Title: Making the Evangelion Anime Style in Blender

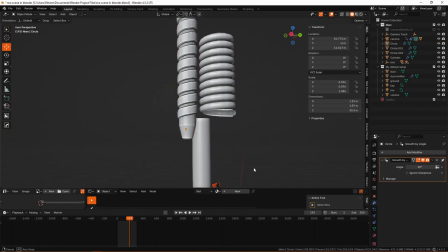198s
We're modeling to the specification of how far away this is gonna be from the camera and so spending more than like an hour
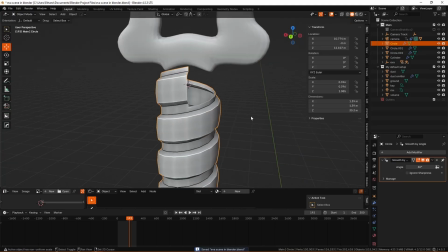203s
or two on this is just not worth it and so you know we spent like 60 minutes on this and then we can move on to creating the scene layout
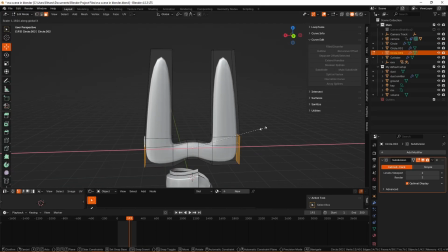209s
and so we've dragged some basic pine tree assets into here we've got our evie and we've got our eva asset in here which i
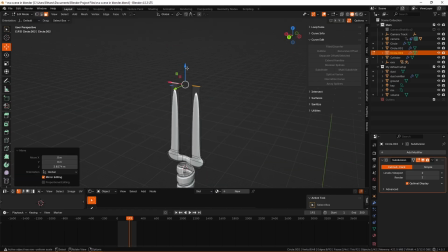215s
downloaded from sketchfab and then we're going to create that kind of background plane which is i think meant to be a cliff face but it's basically just that little
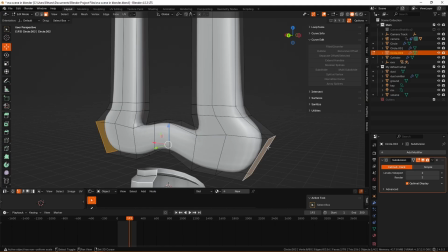220s
like basin shape thing which is used for composition and we textured that using a basic noise texture to create the correct colors and now we get to placement of
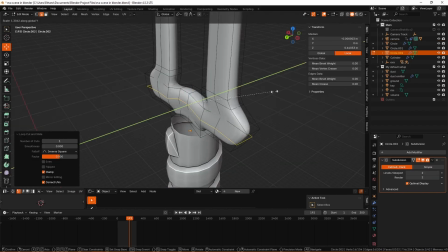229s
assets aka composing the scene and again i'll just reiterate its essence over exactness you do not need to place things meter by meter exactly
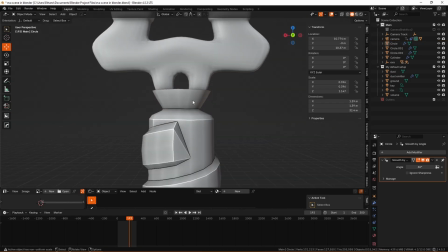237s
where they are you can go by this approach if it's what floats your boat you just really don't need to you're going to use the little funny lines
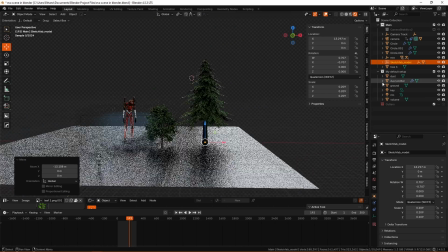243s
and the compositional guides that you drew for yourself and you made earlier and you're going to use those to inform the rough places where you're
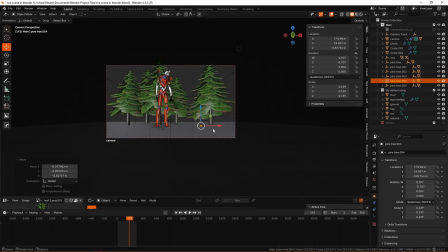250s
going to place your characters and you can of course use guides like the rule of thirds and such to help out here as well and so you can see i've got the first
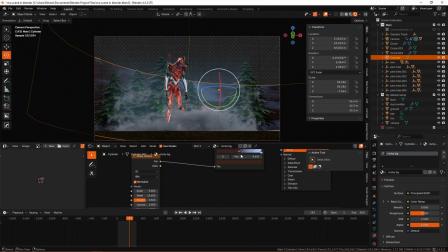257s
initial layout of the trees here and we're going to start posing the eva and getting it into a position where
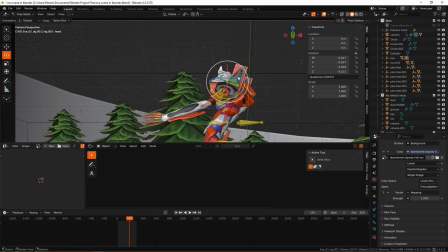264s
it is reflecting what we have in the anime and you can see i set it up very very light with the way that i positioned the eva and progressively i
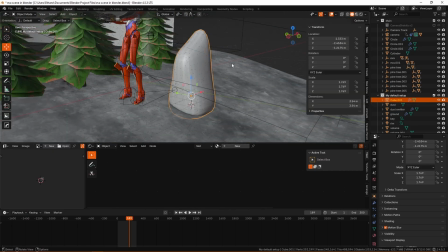271s
will make this pose more and more extreme because animation tends to make things more extreme and exaggerated to get across that emotion before
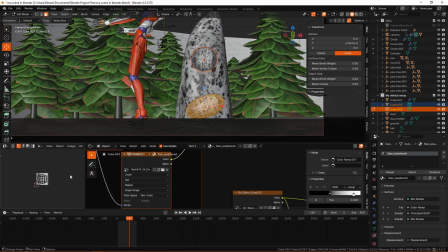277s
because there's not as many limitations and reflecting that is just important here it's just good to think about the goals of what you're trying to make and it
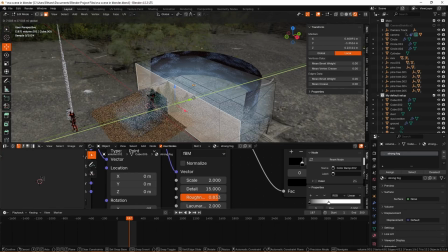284s
simply just doesn't match the um line of action that i talked about earlier as well you're not getting the same feel the same emotion from
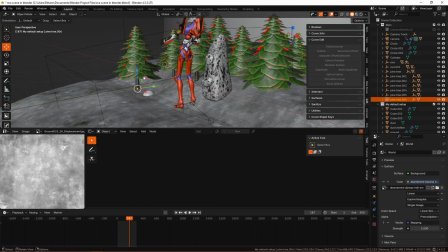291s
having the eva just lean back slightly like it's just taking a little jolt basically you want it to be like a big dramatic thing
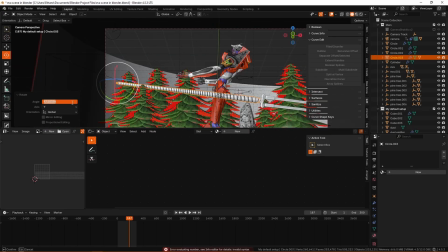298s
of like wow this lance has just spared this guy straight through the head pretty crazy you know we're going to take our lance model at this stage and also
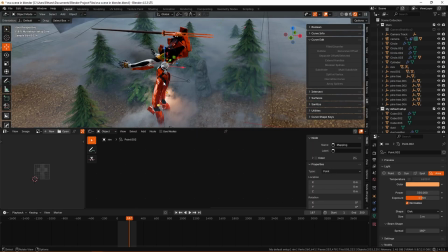305s
position it in the correct place and even proportion it quite differently to make it much longer to help it fit the frame a lot better and a lot closer to what we had in the original.
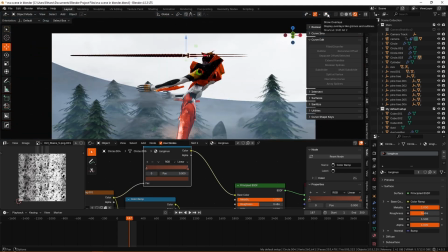313s
And the same with these tree assets which are very very simple ones which I've just modelled and stuck together with some mesh combining.
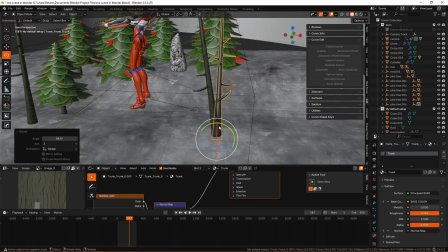320s
And we're just going to place those to very roughly mirror the placements of the trees in the foreground that we have in the anime.
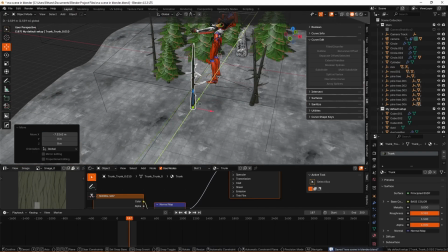326s
Some volumetrics in there help to tie the lighting together more seamlessly and make it look more atmospheric.
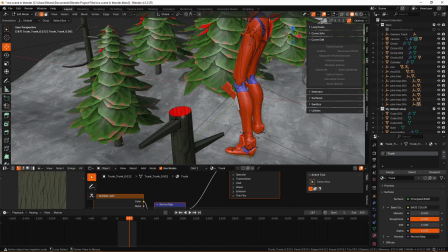331s
And then also just kind of keep the background a little bit more separated from the foreground.
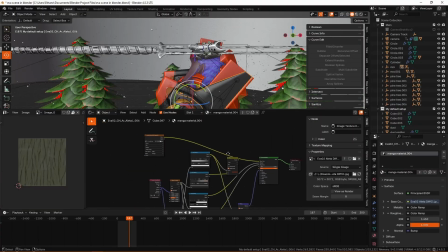335s
The debris that is flying out of the back of the eva we've got a little bit more going on in the render than we had
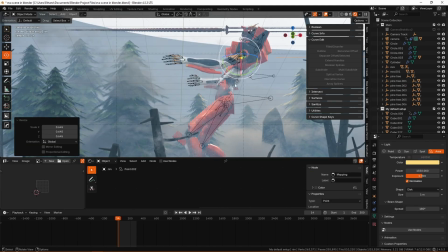341s
in the anime but you know that's just preference that's a little bit of artistic expression which i think is a good thing to exercise in these kinds of
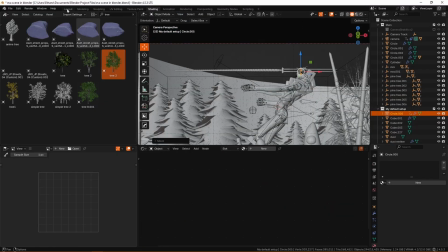348s
projects um what's the last point that we're going to talk about colors and processing is a kind of last point that we're going to touch on
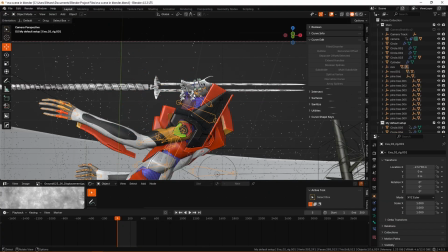354s
here now as i talked about earlier with vignette vignette was helpful here and i did some blurring as well which kind of just couples with the vignette
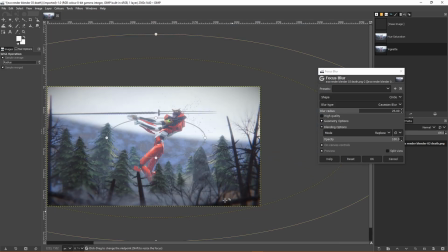360s
adding some bloom is of course always helpful here because we want to just fade in between those colors a little bit of chromatic aberration which
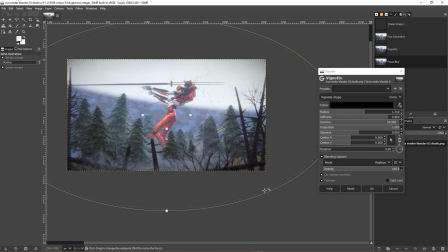367s
was actually added a blender also does help with just some kind of color blending some more vintage look and we can fade the colors as well i did
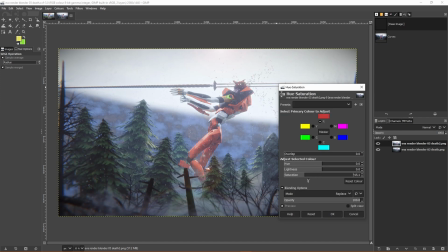373s
desaturate the colors and i intentionally desaturated all of the colors except for the eva which i actually oversaturated slightly and then dimmed because if
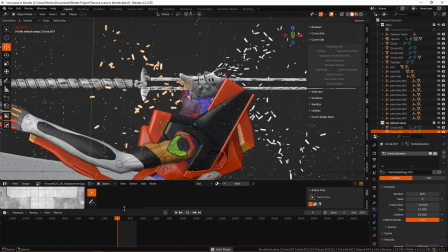381s
you notice in the original reference material it is actually kind of garishly red the eva in the original scene so it is just cool to try and capture that
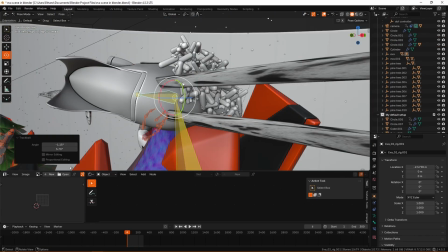389s
sense within the post-processing parts that we're doing and of course i added some bonus extras like lens flavors and all of that but
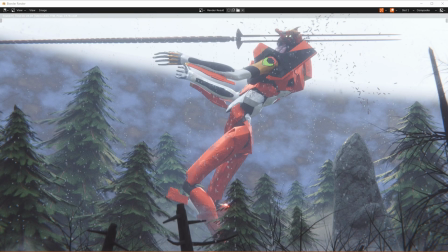395s
that's not really necessary stuff that's just you know added for the hell of it but i really hope that you guys have enjoyed this video and thank you so
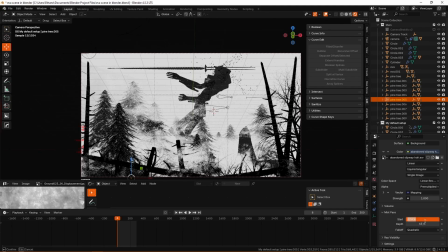401s
much for your patience for the next few videos i will be working from a mobile workstation with not my usual setup so it may be a
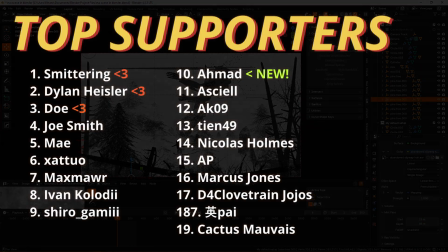407s
little bit more difficult but we will try our best because i really am excited to show you guys some new stuff that i'm wanting to work on
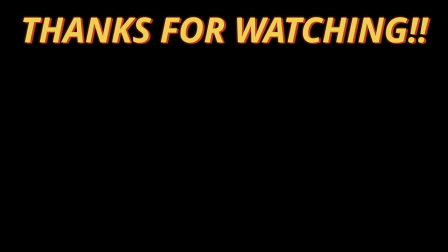413s
possibly in relation to a brand new extraction shooter in a sci-fi setting and i'll see you guys in the next one it's been yuzin goodbye